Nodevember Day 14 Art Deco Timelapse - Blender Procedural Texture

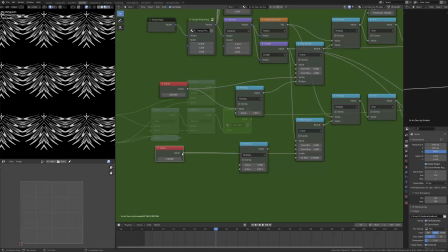(2:42)
So I'm just adding a few things in here just in anticipation of the animation I know that
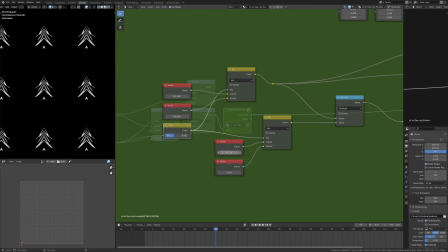(2:47)
I'm gonna want this kind of unfurling of the wings so I just wanted to get those both on a
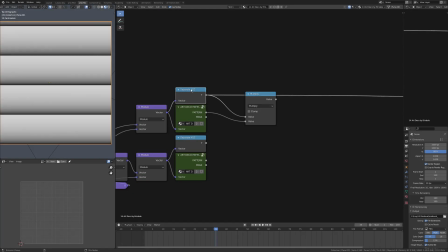(2:54)
slider just so I had them available now actually getting the masking
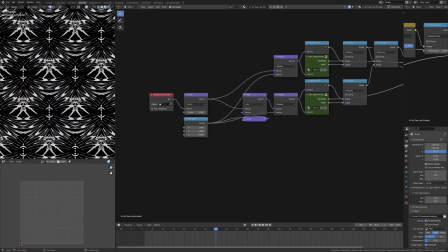(2:59)
of the two layers together I've got the mask of the overall shape and then I'm
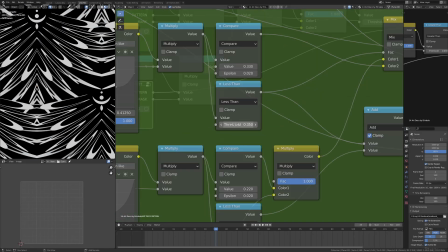(3:05)
just multiplying that by the Y gradient so it's darker at one side and then I'm using
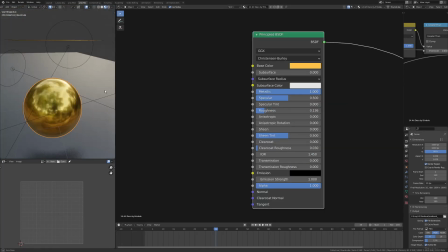(3:10)
a difference combining two together and then using indifference to
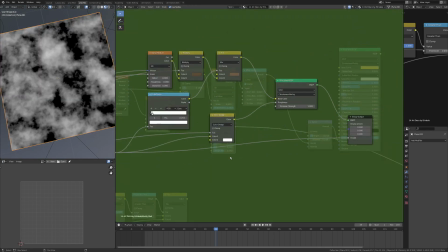(3:15)
work out where they're actually overlapping and masking that out with a mix so it's a quite neat and easy way to do it
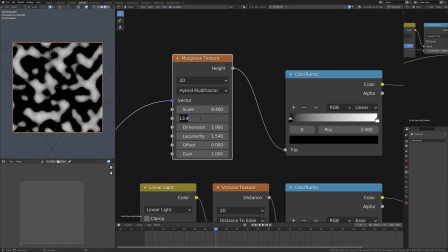(3:23)
art deco is all about gold leaf certainly see a lot of gold leaf anyway um so i've just created this kind of gold leaf material here i'm going to use
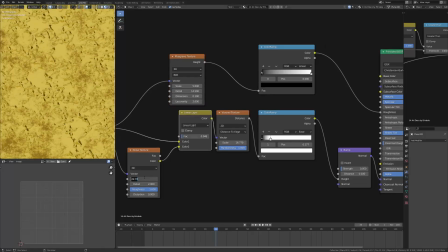(3:32)
the mask with a mix shader in a moment so i just need the background wallpaper color and
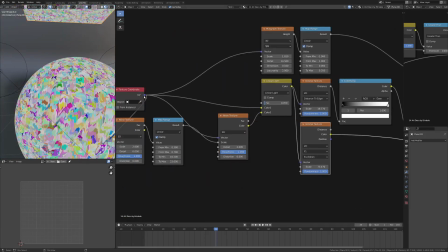(3:38)
the foreground gold color so just a mix of noise Voronoi
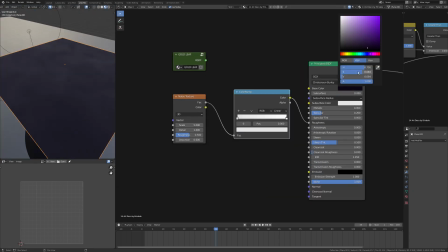(3:44)
and Musgrave here Musgrave gives me the general kind of high frequency
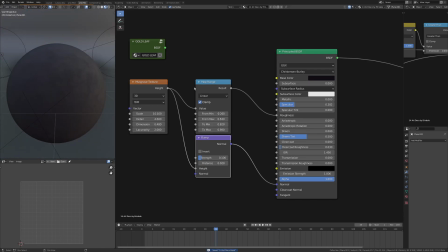(3:48)
almost rust effect rust pattern that I'm just using for the roughness and doing
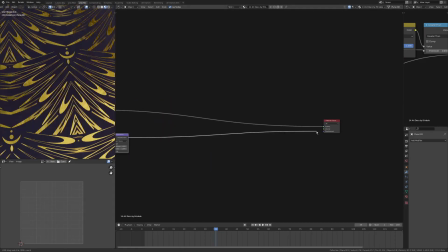(3:55)
the same thing for the background wallpaper color using a kind of dark purple and blue kind of mixing between those two just to set off
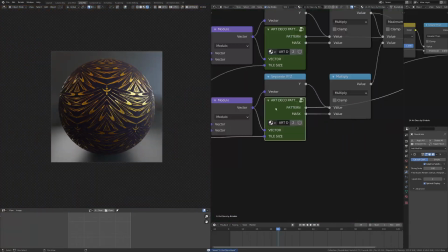(4:03)
the gold trying to work away to make the gold look like it's sort of embossed a little bit and I realized I was gonna originally just render this
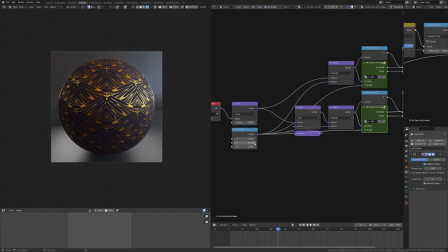(4:12)
with Eevee for speed but ended up wanting to use the displacement as well just to lift it up a little bit.
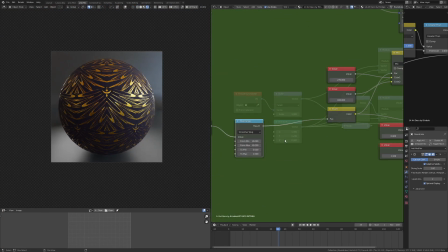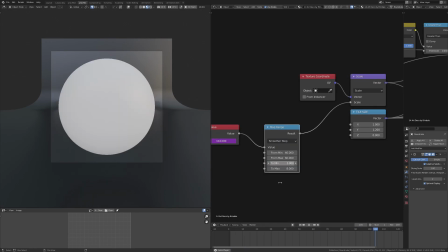(4:26)
Sorting out all of the various bits of the animation there's four kind of key moves that happen.
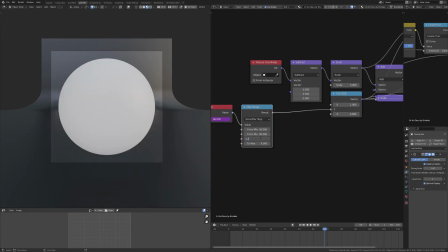(4:33)
The wings unfurl and then the thing compresses in the y-axis which means all of my tiles
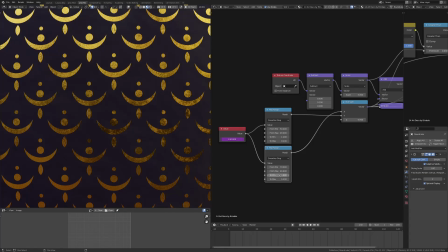(4:41)
need to shrink in the y and then I need the x-axis to shrink when the wings fell in
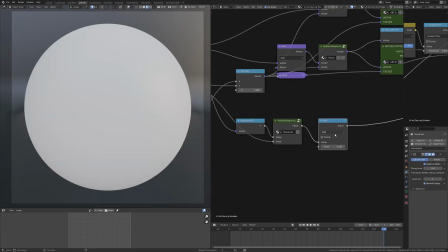(4:49)
and then I also have that kind of slide across between the rows so it's all dependent on data calculated previously so for example when I'm calculating
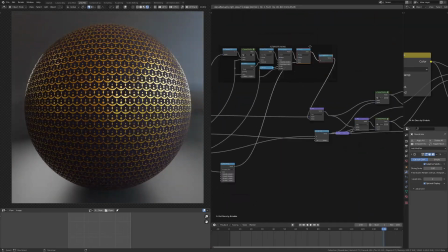(4:58)
the size of my tiles I have to use that tile size when I'm working out the offset so that I'm doing it responsively as things slide across
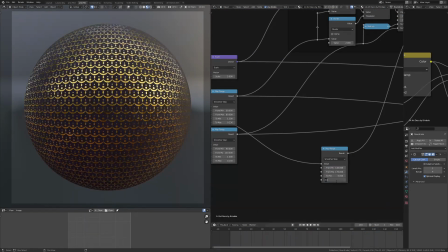(5:07)
they're going in a whole number of x units and they're also
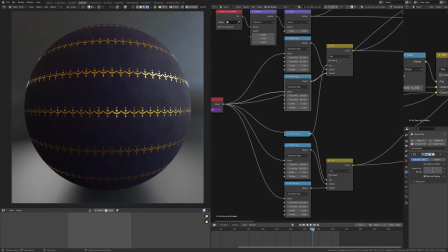(5:11)
it's alternate rows of the y unit a
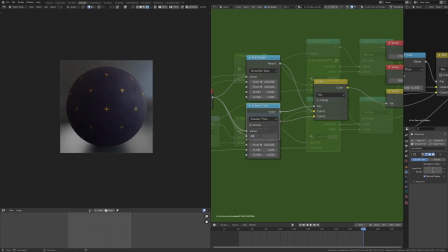(5:17)
lot of the rest of this is just tweaking animation speed and pacing making sure that it's somewhat satisfying to watch and making sure they've got the lighting right